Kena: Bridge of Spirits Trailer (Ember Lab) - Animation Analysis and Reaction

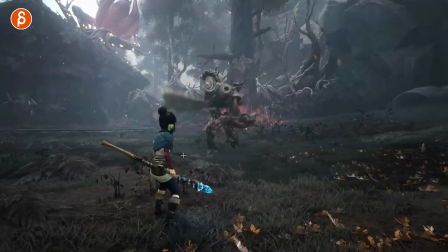(28:53)
Oh, switching to this is your Zelda targeting thing.
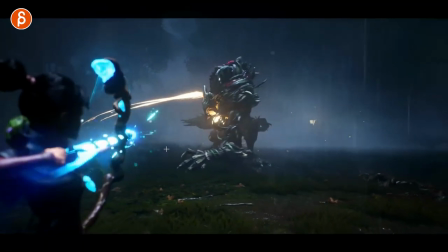(28:59)
I know this is not Zelda specific, but just all makes me think of Breath of the Wild. Really cool art design and look.
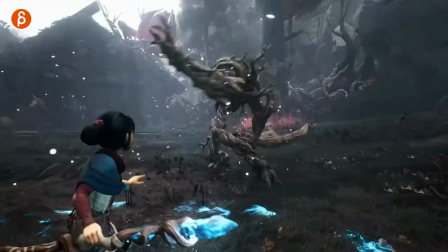(29:07)
That's cool too. Let me look at this again here.
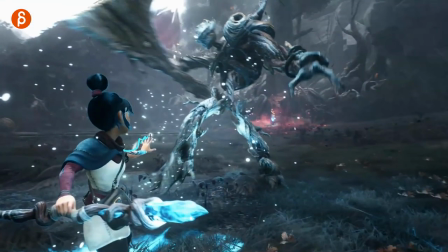(29:12)
Cool. Even on that though, you got your nice posing, very clean, clean silhouette.
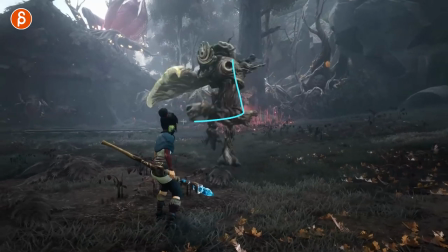(29:19)
but even in all of in all of this here you still have because you're not always you know like you have to really make sure that all the posing is clear with the camera is going to rotate around now even if you target it's going to be pointed towards the character but still
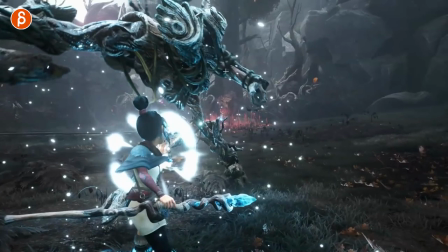(29:33)
these are very clear posing through all of this
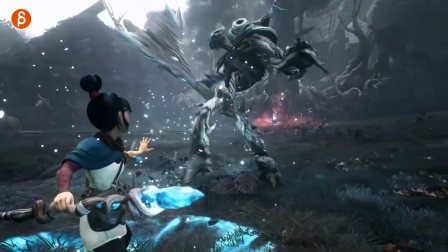(29:37)
very cool of the weights too as it goes up and down
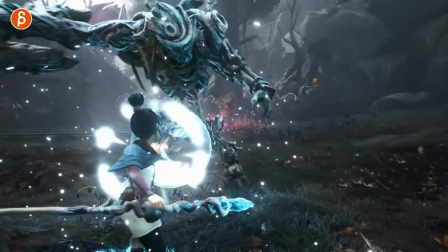(29:42)
check this out again just that yeah
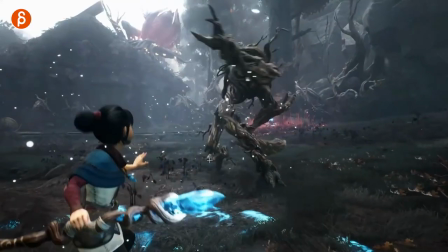(29:47)
it's neat and you got that leg coming down first that
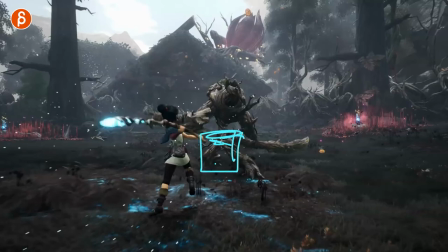(29:52)
then takes you know stops the momentum of this section can't go further down the legs
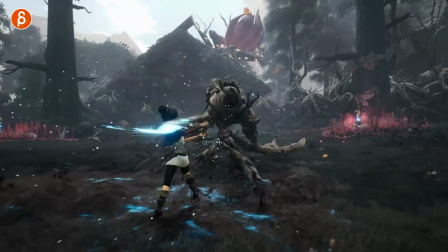(29:57)
are stopping it and then you got the buckling and the overlap of this even
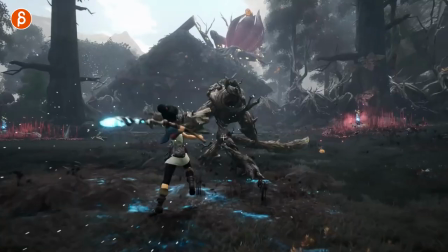(30:02)
in gameplay stuff you can check out stuff for animation body mechanics and principles it
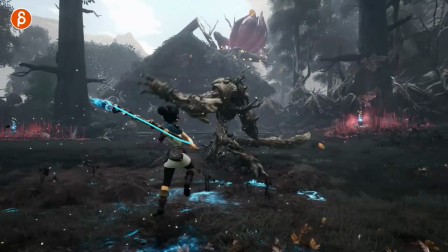(30:07)
still has to be all be in there I love this by the way straight to the drag
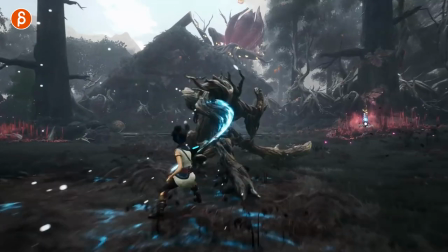(30:11)
that's cool something for you to think
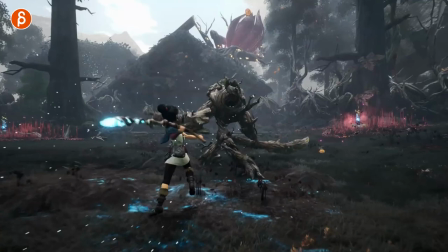(30:17)
about as you do your body mechanics whatever you have even the props are gonna have some sort of give that gives us either
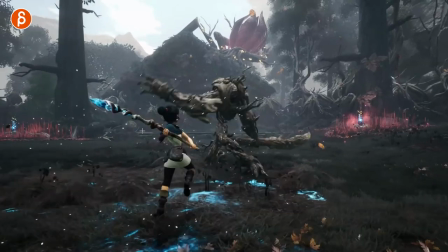(30:23)
a sense of how strong she is to bend this or the material of that so cool
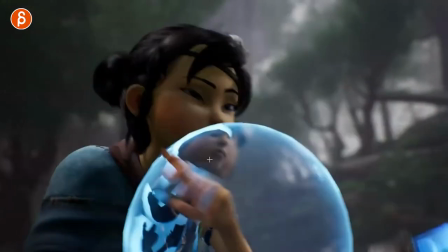(30:33)
yeah you gotta have your freeze frames
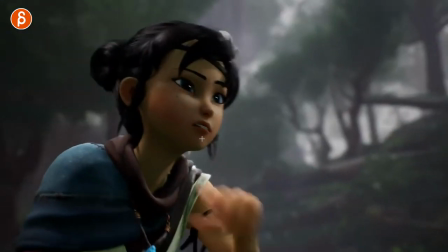(30:36)
ah cool that i'm a big fan of that's definitely something i talk a lot in my classes and my uh actually acting analysis for animators
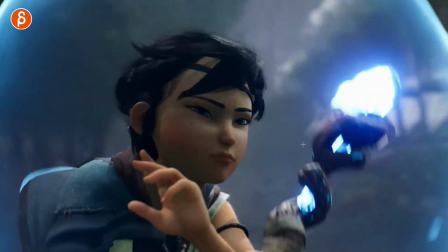(30:44)
is when you have anything like an outside influence right in this case it's this force field this energy feels that goes
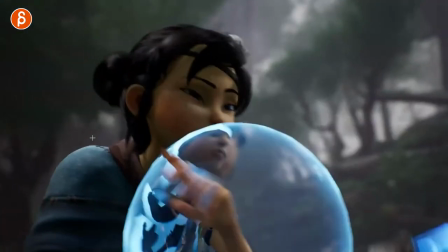(30:52)
out it is going to influence the hair that to me just feels more like it's really part of this you can see how this bubble goes
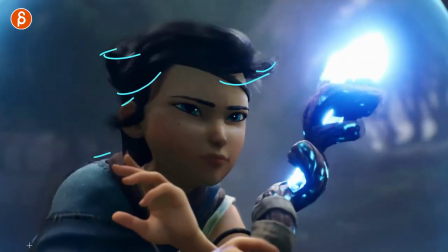(31:01)
through and pulls the cloth here you can see this here and then it settles love that and when that is not happening be it in the game
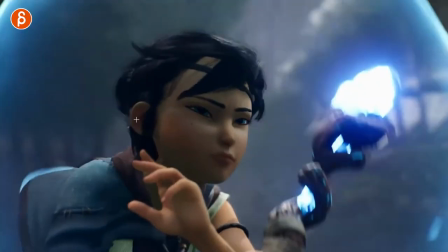(31:09)
be it in the cinematic be it in the in the movie where someone animated a character and then the effects are done on top of that but then the character
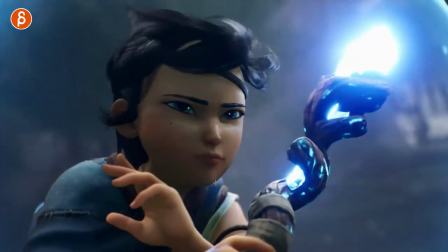(31:15)
does not react to a shockwave or something that's just to me always a missed opportunity i love that this is in there also a nice pose still somewhat clean i mean it's a bit more complex but it's close up it's not distracting color
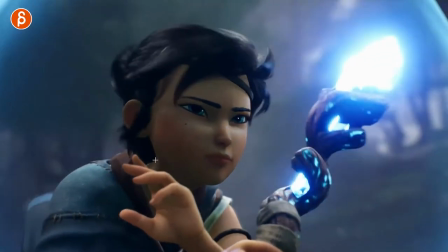(31:29)
silhouette too nice little change in the face at the end too just there oh
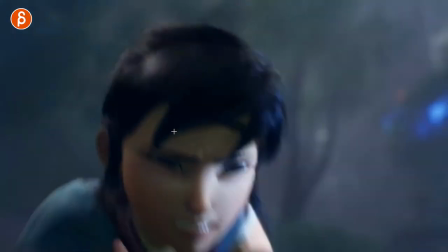(31:37)
nice too let's look at this here for anticipation you got your somewhat squash in the
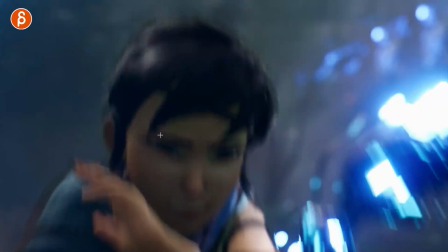(31:43)
face as the eyebrows come together and then
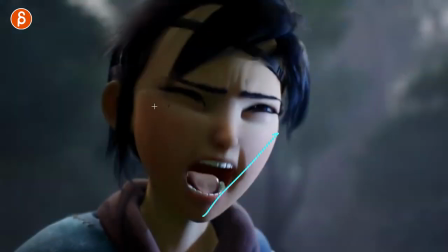(31:50)
you see the stretch on the on the jaw going down
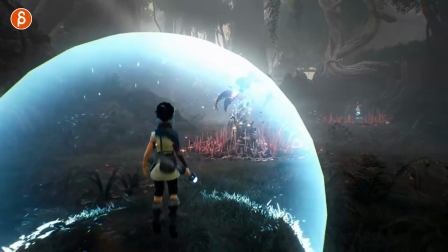(31:54)
into this cool too
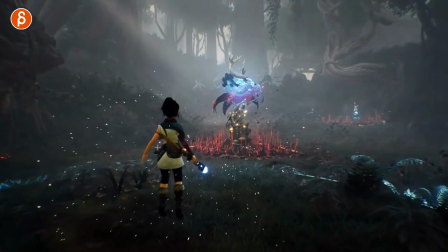(32:02)
again cloth is influenced by that shock wave still moving up as it floats it's really cool
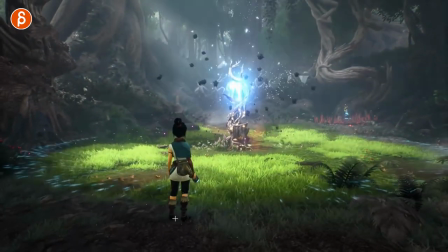(32:13)
that's cool too i don't know if that's just a idol as you stand she takes a step but it's also somewhat working with
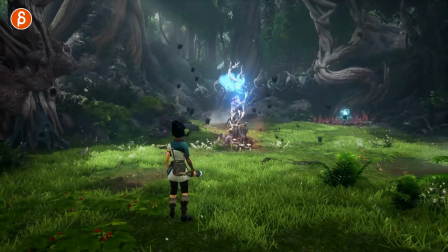(32:21)
as this goes out you still have the cloth reacting to that and she takes a little step back